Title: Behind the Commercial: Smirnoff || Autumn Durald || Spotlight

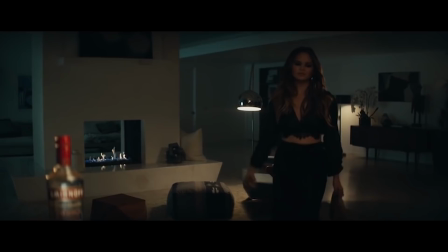0s
He wanted it to be moody, stylized, and that particular spot was a wonder already. That was all mapped out the way that he wanted it executed. We see the bottle and then we dolly past it and then she moves and she ends up, you know, sitting in the chair.
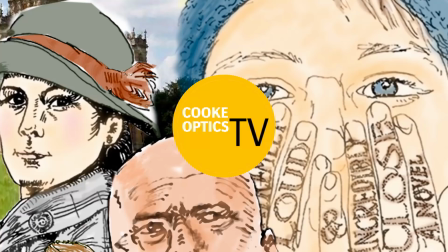With that framework already there, we just kind of riffed off that and, you know, what location would be best.
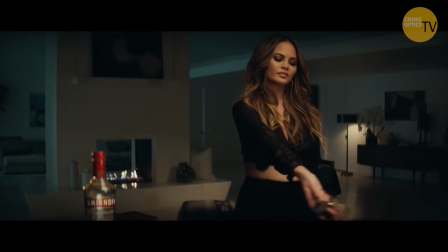30s
We scout the location together, you know, we plan where in the room it's going to work. you know distance from the bottle how we need to dolly off the table
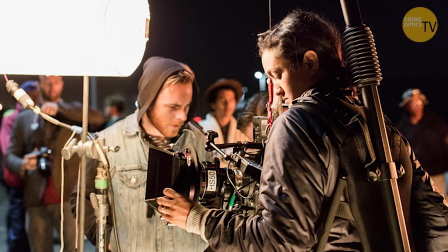38s
get to her takes her by the burrito and then she walks to the thing so really simple stuff but you know slightly technical in the way that it's executed to make sure the framing works for you know client and agency and seeing the bottle and her food and all
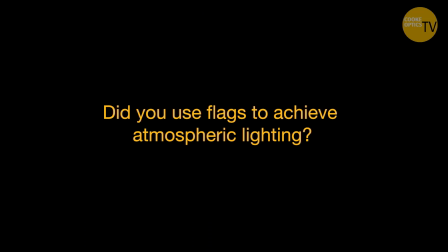52s
that stuff so that stuff we obviously mapped out together when we're on location and then on the day there's
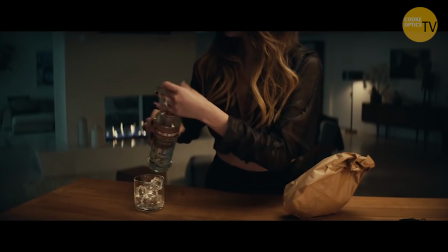61s
always a lot of flags there's a lot flags here too, hi. You know that was shot day for night so it's a nighttime scene we shot during the day so we blacked out the house and we
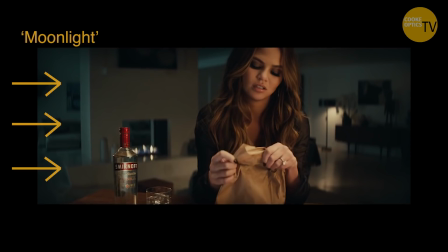73s
have like a cool moonlight coming in from the side on her and then we have her you know she's got a key light off camera we've got practicals in the background and I love talking to the production designer about practicals and where those sources are because I generally like to motivate from those and I'm
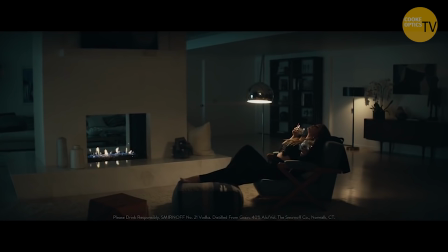88s
really big on what style those are and what type of you know are they you know a hard top throwing light down is it you know a big soft diffused shade is coming from the top is it doesn't have an angle on it ahead it can be moved around and just create like a hot spot so when I do narrative and commercials I'm really into
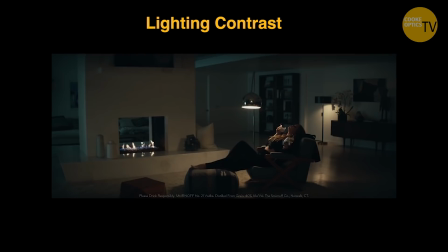108s
getting a big like dock from you know props and just looking at every different option you kind of feel that lighting contrast the tungsten inside
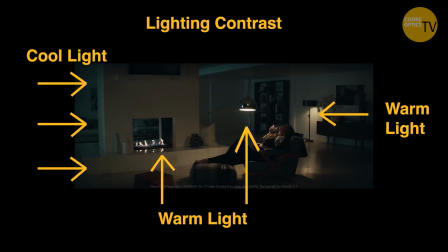117s
and then the blue coming from outside and it's sexy I mean that color contrast looks sexy I mean she's sexy the scenes about turning on the fireplace and
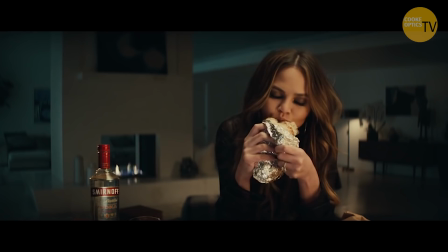125s
having a cocktail and you know she's eating the burrito very you know
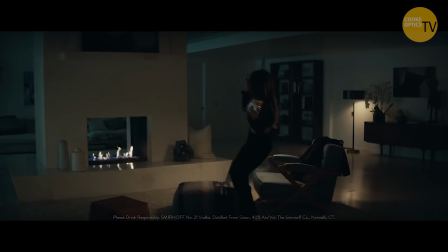129s
sensuously so that type of lighting works right where you feel that kind of color contrast and soft light but
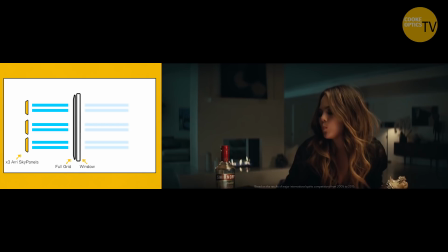135s
I think we broke it with full grid so we've got the sky panels 20 by 20 or something outside breaking it
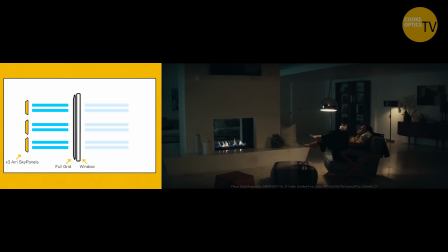141s
and just dialing whatever level you know to camera that I liked.
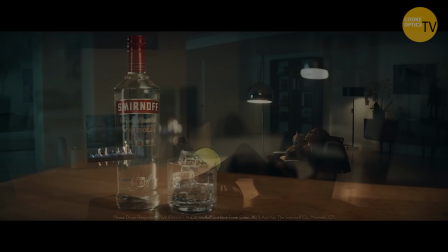148s
The fireplace is on in that scene so when she goes and sits next to it that's those like little hot spots and actually when you see the bottle being lit for the product shot I like the bokeh that's behind the bottle in the hot spots because your eye kind of balances out different
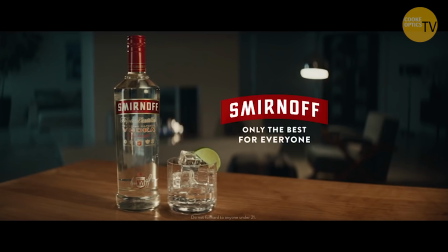163s
levels of light which I think helps make a scene look better you know you have the soft light of the bottle really well lit in the foreground but then you have these hot spots in the background of the fire flickering out of focus that kind of balance the frame really nicely and then
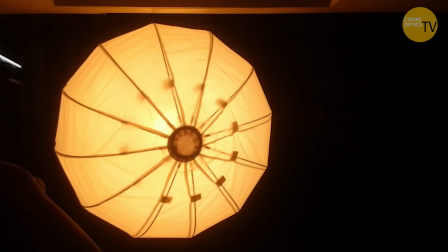175s
beyond that you have that nice blue texture of light on the wall and as our key light we had a gem ball just at like a three-quarter frontal 45 degree light just a beauty light where it looks the best gem ball muslin broken with muslin and some bobby net to kind of
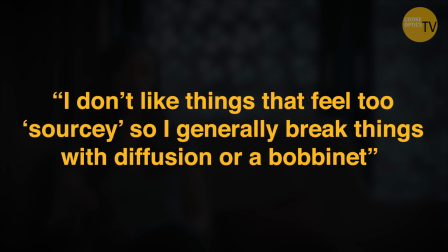190s
take down break up the exposure a bit so it feels I don't like things that feel too saucy so I generally break things with diffusion or
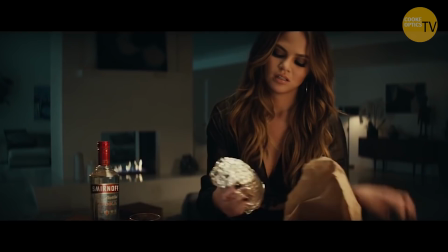198s
bobby net or something maybe three times and then i also have led light just filling in her eyes below camera with some depron on a very thick diffusion and that's put on the front of that and that's just dialed in just to kind of fill in a little bit under her eyes i think i have a
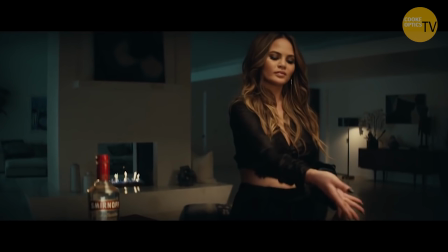214s
four by frame above that gem ball um giving her a soft top light because she's got like beautiful hair so there's just a bit of a little hair light little top light above her so the light kind of carries out like you know like here
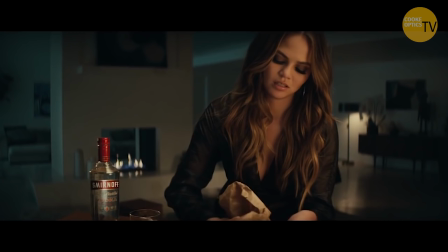227s
like a fur for a female you know you want to just it's a nice hair light I do love top lights and but not all women can handle them so you've got film in here so that lights just it goes from top to soft with the gem ball and then we carry it in under the eyes a little bit with that little one by one